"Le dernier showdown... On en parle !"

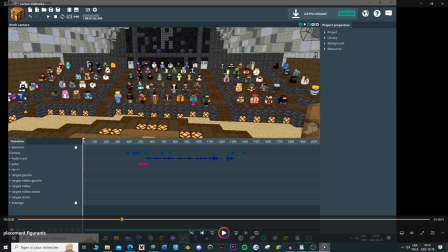Ensuite je mettais un autre personnage random. Donc ici, par groupe de 10, vous allez tout le temps avoir 10 animations, mais vu qu'ils sont éparpillés un peu partout, on remarque pas le fait que
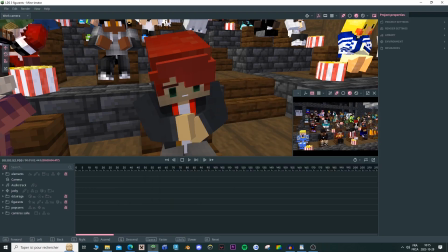c'est la même animation 10 fois, mais genre répété. Donc, on a notre projet ici, que je vais juste donner une petite idée.
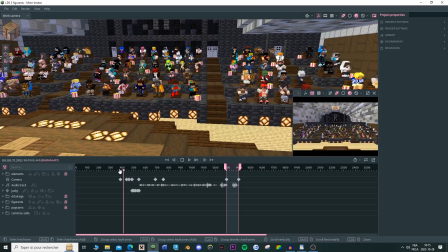Hop. Comme vous pouvez voir, là, ça tourne à, je sais pas, il y a combien d'FPS en ce moment. Mais vous pouvez voir, c'est peut-être un FPS à la seconde, genre, c'est odieux, là, tu vois.
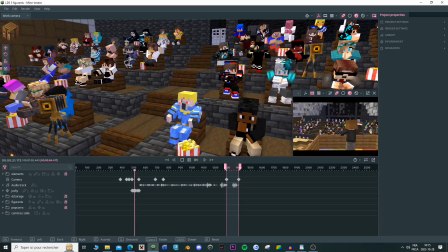C'est pas trop pire quand il bouge pas, mais essaie de te déplacer alors que les personnages bougent.
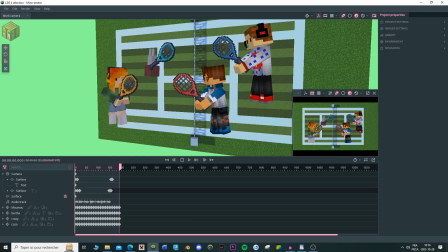Et ici, on arrive à une des petites scènes que j'aime beaucoup dans le projet.
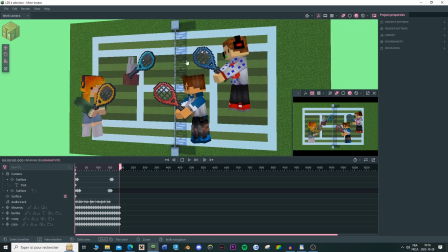Donc chaque fois que j'ai un écran comme ça avec des personnages qui bougent, j'aime beaucoup.
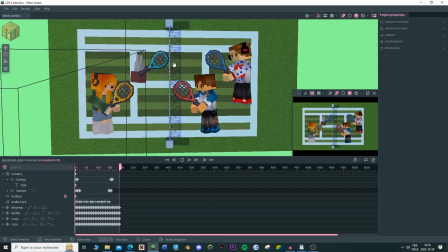J'aime beaucoup ces petites affaires-là parce que ben, je sais comment les faire, fait que c'est drôle.
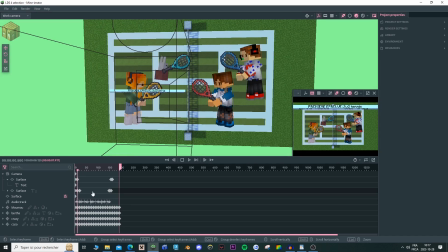Donc là, j'avais repris directement l'animation que t'as quand que tu joues à Wii Sport, donc les 4 personnages qui s'affrontent. Également, pendant toute l'animation où est-ce qu'il joue au tennis, donc pas dans la prologue où est-ce qu'il parle, etc.
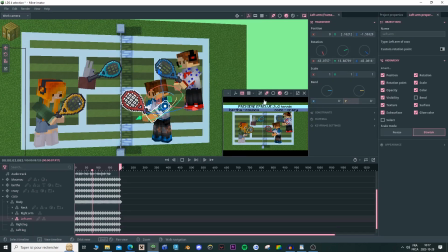Mais pendant qu'ils jouent, je me suis assuré que je bend jamais leurs bras.
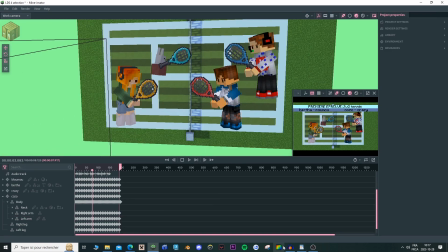Donc si jamais vous remarquez ça, pour rester fidèle au Mi, qui je trouvais avait pas les bras qui...
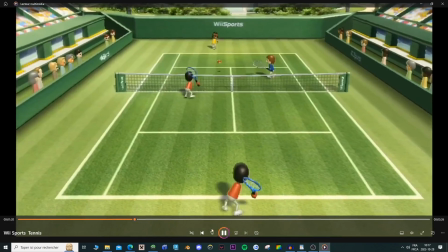Est-ce qu'ils ont des bras? C'est ça ma question. Ouais, c'est ça. Ils ont pas de bras. Mais je voulais pas non plus pas mettre de bras.
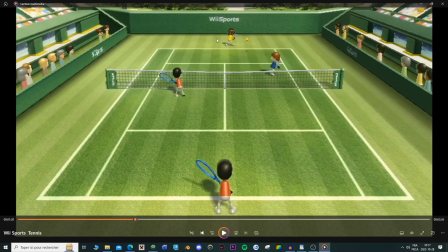Donc j'ai trouvé un compromis. Donc mes personnages ne plient pas les bras quand ils jouent au tennis.
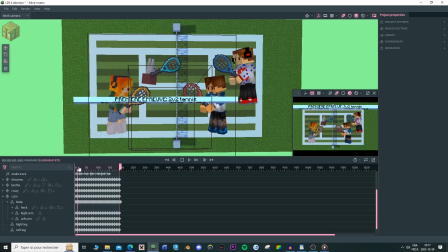Donc c'est ça, donc on a notre petit title screen qui sort, et vraiment c'est très agréable.
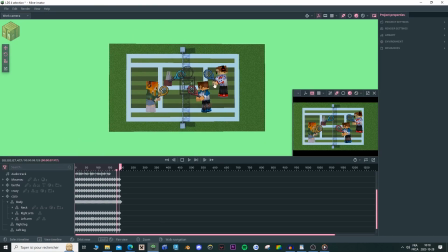Puis ça, pour avoir ce background-là, j'étais allé sur mon autre projet, j'avais fait un rendu, et ensuite j'ai remis ce rendu-là, comme ça on a une belle transition dans l'animation, donc si jamais je m'en vais voir l'animation.
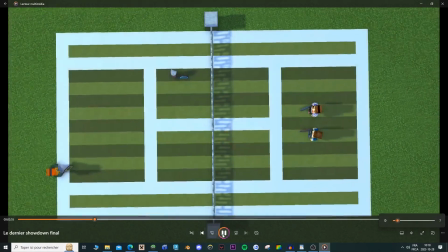Ouais, donc je vais baisser le son. Vous pouvez voir, ici on a une transition, et ça coule comme du beurre.
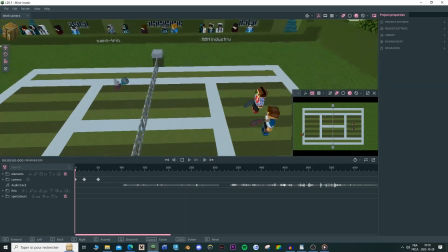J'ai pas vraiment grand chose à dire sur cette scène-là. Je peux parler des figurants qui n'ont pas de jambes et que...
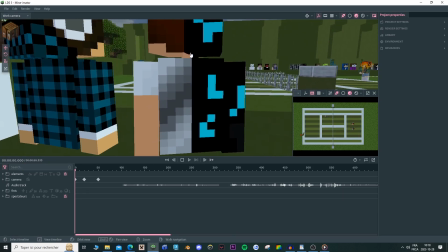Ah, ils ont même un cou. Sinon, écoute. Fait qu'ils ont un cou, mais ils n'ont pas de jambes.
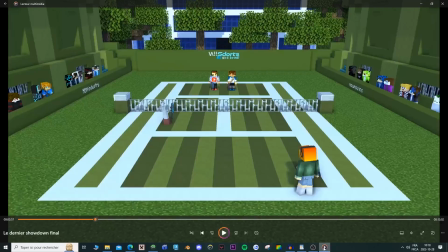Ça, c'était pour rester fidèle, encore une fois, avec mon source material.
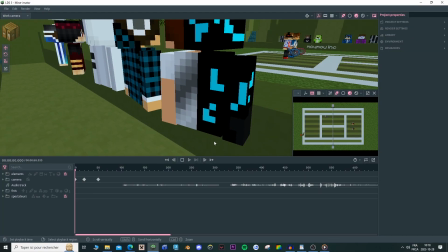Donc, dans le jeu, ils n'ont pas de jambes, les Mii. Donc, j'ai décidé qu'il n'y avait pas de jambes non plus, ces personnages-là.
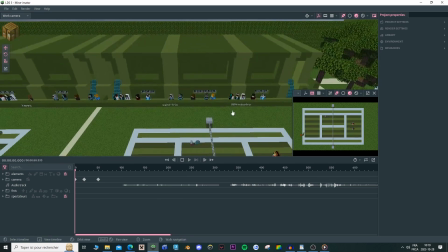Et si jamais vous étiez assez attentif,
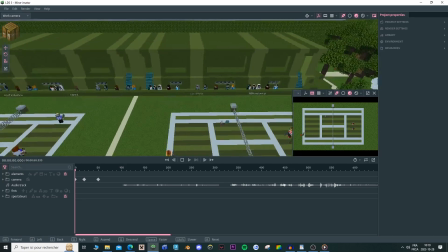vous pouvez remarquer que j'ai juste copy-paste trois fois le même groupe d'un côté, puis ça c'est un autre groupe trois fois de l'autre côté.
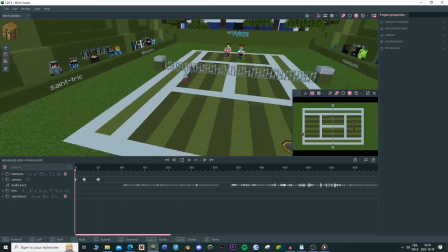Mais vu qu'ils sont en flou, on remarque jamais vraiment qu'ils sont copier-collés.
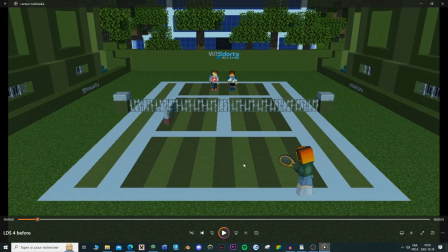Ouais, donc ça c'était mon layout. Donc chaque fois que j'ai une scène, ce que je vais faire, c'est que je vais mettre tous mes personnages où est-ce qu'ils sont initialement. Ensuite, je vais prendre mon audio, je vais tout placer mon audio, donc par exemple.
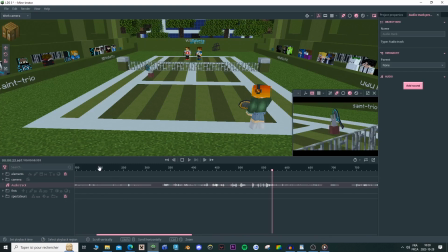Ici mon audio track, je vais tout mettre les doublages. Je vais essayer de les espacer pour à peu près dans ma tête à quoi ça ressemble la scène, à quel timing sont les actions.
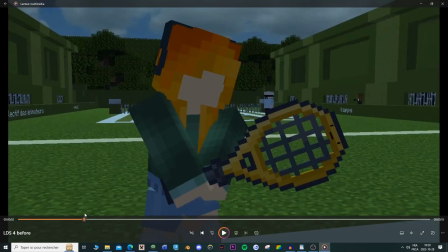Et ensuite, je vais juste faire tous mes plans de caméra sans qu'il y ait rien qui bouge. Donc c'est vraiment préliminaire.
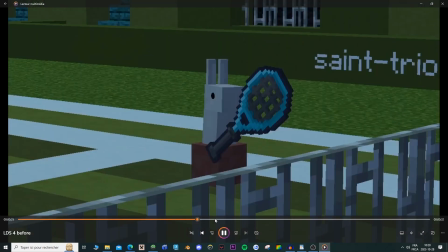Il bouge pas, ou du moins il bouge très peu. Je pense, ouais, si Aneps il bouge de même.
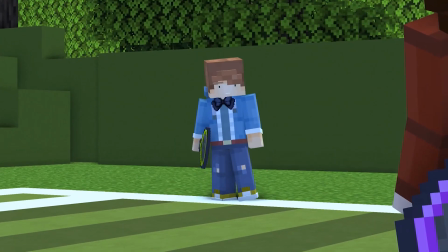D'ailleurs, je pense que j'ai gardé le même mouvement dans l'animation finale. Et vraiment, c'est la chose la plus préliminaire au monde.
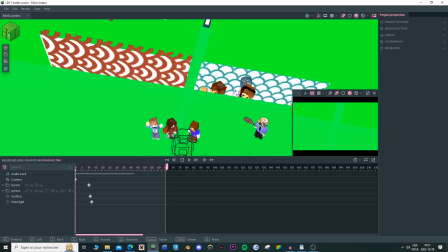Un autre petit screen 100% fait avec Manimator, donc oh là là, qu'est-ce qui se passe, je comprends rien.
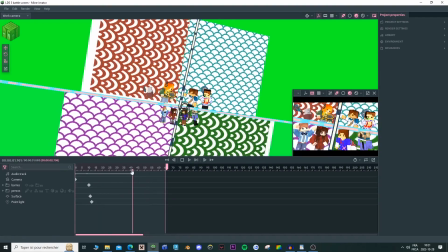J'aime beaucoup faire ce genre d'affaires-là, parce que ici, ils en sortent de la texture, je sais pas pourquoi ils sont tous blancs.
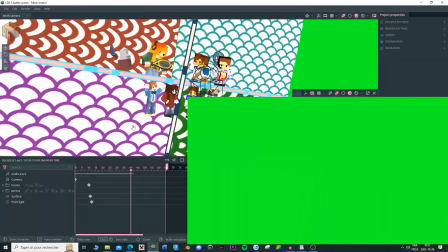En tout cas, c'est vraiment agréable quand je fais ce genre de petites affaires-là.
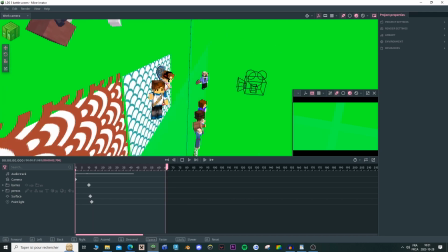Donc, on avait ici un green screen qui séparait les personnages des autres.
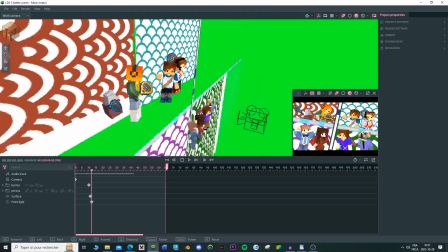Donc, par exemple, eux, ils sont derrière le green screen.